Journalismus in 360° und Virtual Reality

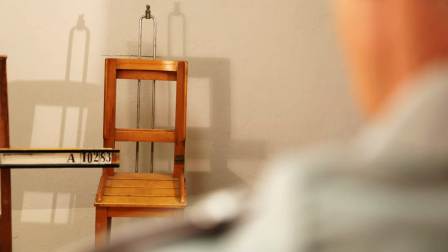Im klassischen Video, im klassischen Film würde man genau diesen Overshoulder-Blick vielleicht wählen, weil es so ein bisschen diese Enge klar macht und den Protagonisten in Bezug setzt mit der Umgebung.
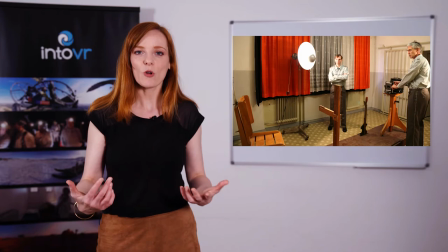Vielleicht würde man auch noch mal so ein Bild wählen, also eine totale, wo ich den ganzen Raum noch mal sehe, inklusive Protagonist, der dann eben auf dem Stuhl sitzen soll.
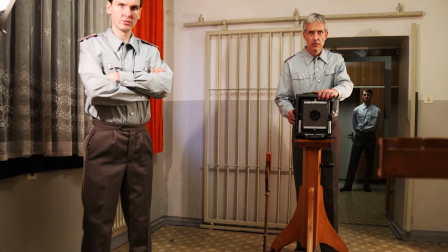Was wir aber wollten, ist, dass der Nutzer sich ganz genau so fühlt, dass die beiden Wärter ihn anschauen und direkt ansprechen.
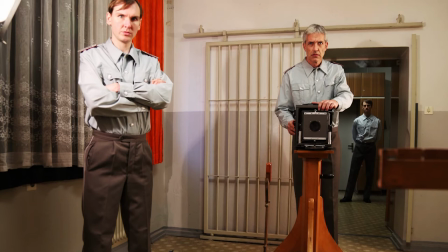Das bedeutet also, ich muss die Kamera auch genau da platzieren, nämlich auf diesem Stuhl.
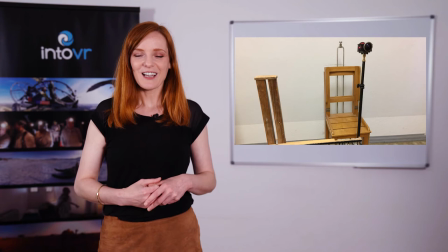Die Kamera ist also der Kopf unseres Nutzers. Und das muss man im Hinterkopf behalten. Weil bestimmte Spielereien, die mit einer klassischen Kamera vielleicht total Spaß machen, bei 360 einfach so nicht funktionieren.
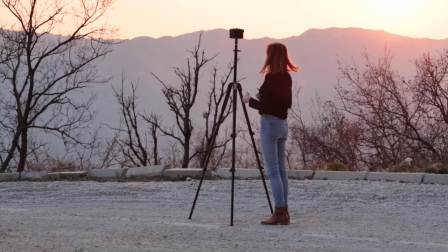Für uns als 360-Reporter heißt das also, wir müssen uns ganz genau überlegen, wo wir die Kamera platzieren.
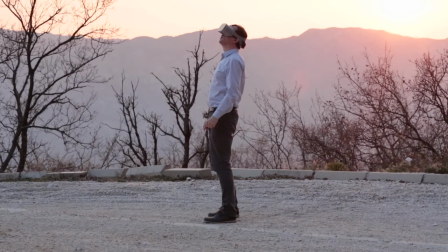Weil genau da, wo die Kamera steht, wird am Ende auch der Kopf unseres Nutzers sein, der sich umschaut. Und der Nutzer ist ja im 360-Video sein eigener Regisseur. Er sucht sich seinen eigenen Ausschnitt aus, den er gerade betrachten will in der Sphäre. Darauf haben wir also keinen Einfluss. Wir haben nur Einfluss darauf, wo die Kamera steht und von welcher Perspektive aus der Nutzer das Geschehen betrachtet oder erlebt.
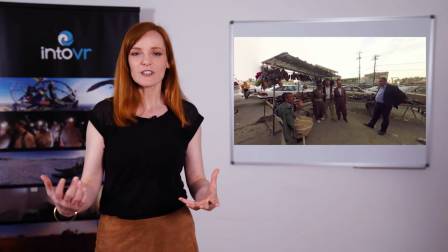Kleines Experiment. Stellen Sie sich vor, Sie haben eine Gruppe von Leuten, die sich unterhält und so einen Halbkreis bildet.
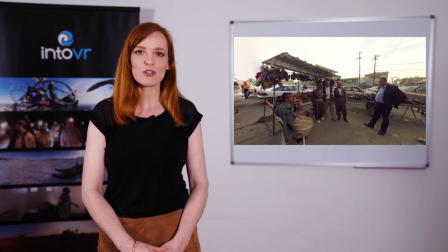Und Sie haben jetzt Ihre 360-Grad-Kamera und wollen die aufstellen. Wo ist der beste Ort dafür?
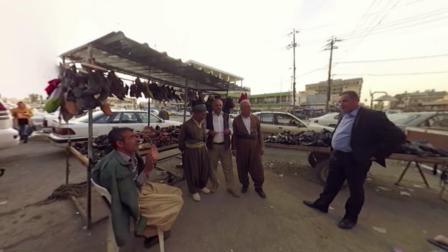Ganz viele würden denken, ja genau in der Mitte.
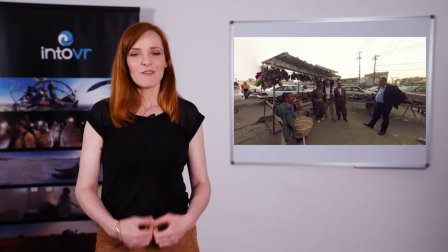Klar, weil dann habe ich ja überall im 360-Bild was zu sehen und was zu gucken aber genau das würden wir eher vermeiden warum man würde sich ja auch im
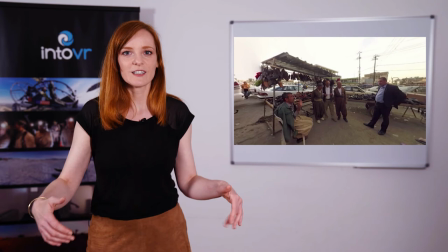echten leben nicht in die mitte einer unterhaltung stellen sondern man würde sich dazu stellen
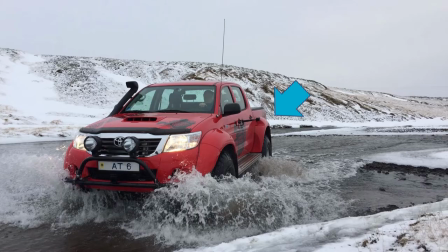zu diesen menschen und den halbkreis vielleicht komplettieren sehr
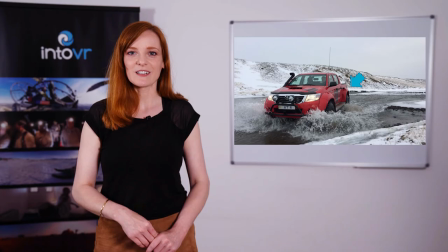mutig wie die reporterin hier im bild die kamera platziert hat nämlich an einer wirklich spannenden stelle am türgriff dieses arctic trucks was natürlich sensationelle bilder sind nur es sind wirklich keine Bilder, die man jemanden auf einer VR-Brille zumuten kann. Denn sobald der Nutzer etwas auf der VR-Brille konsumiert, müssen wir mit dem Phänomen Motion Sickness rechnen. Was ist Motion Sickness? Vielleicht kennt man das von früher noch, man ist mit den Eltern zusammen im Auto gefahren auf der Rückbank, hat vielleicht ein Buch gelesen und es wurde einem schlecht. Warum ist das so? Weil die Informationen des Innenohrs und die Informationen, die das Auge aufnimmt, nicht zusammenpassen. Also ich stehe mit meiner VR-Brille mit beiden Beinen fest auf dem Boden, aber die Kamera, das Video bewegt sich und wackelt ganz furchtbar. Also denkt mein Körper, ich muss wohl Schlangengift gegessen haben, bloß raus damit. Das ist Motion Sickness und das gilt es zu vermeiden in dem Moment, wo etwas für die VR-Brille produziert ist. Wenn wir also wollen, dass die Kamera sich bewegt, dann ist es immer gut, einen natürlichen Referenzrahmen zu haben, also einfach in das Auto einzusteigen, wo der Nutzer sich sicher fühlt.
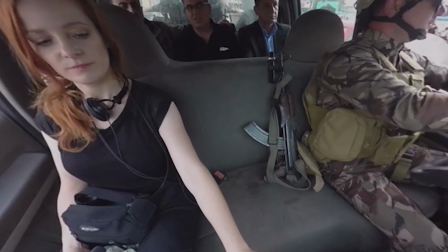Das ist ein Beispiel im Irak, wo es sehr schnell gehen musste.
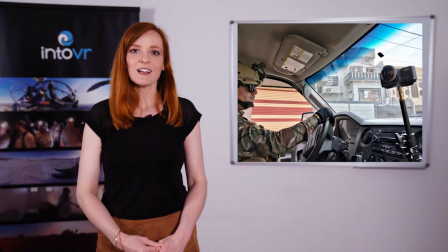Ich hatte keine Zeit die Kamera zu montieren, also habe ich sie kurzerhand vor das Armaturenbrett montiert.
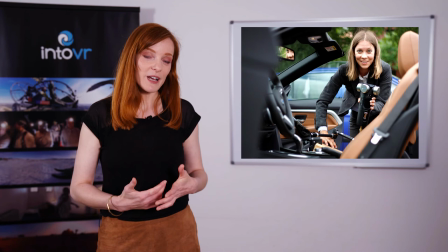Ist natürlich auch keine wirklich natürliche Position für einen Nutzer, aber ein bisschen weniger schwindelerregend vielleicht.
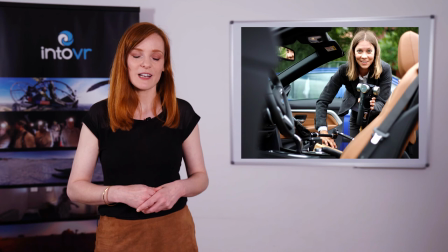Wenn ich etwas mehr Zeit habe und die Zeit muss ich mir bei 360 hier und da häufiger nehmen als bei klassischem Video,
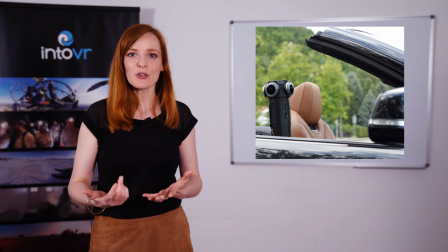dann kann ich die Kamera richtig montieren. Wenn ich also möchte, dass ich der Buddy bin von meinem VR Nutzer,
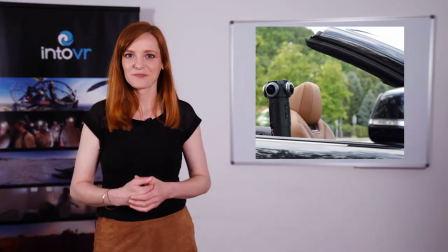dann macht es doch Sinn, wenn ich ihn auf einer Autofahrt mitnehme, dass er neben mir sitzen kann, auf dem Beifahrersitz und ich mich mit ihm unterhalten kann. Wo ist eigentlich der Kameramann? Es gibt ja kein hinter der Kamera. Als 360 Grad Reporter, als 360 Grad Journalist muss ich eine ganz alte Disziplin wieder hervorrufen, nämlich Versteckspiel.
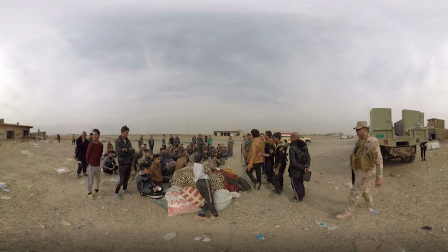Das kann gut gehen, es kann aber auch schief gehen. Sie können ja mal in diesem Wimmelbild suchen, ob Sie den Reporter finden.
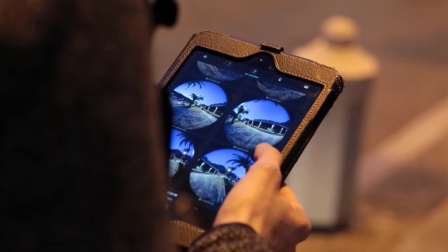Aber wie kann ich denn jetzt das Bild kontrollieren, wenn ich im Versteck bin?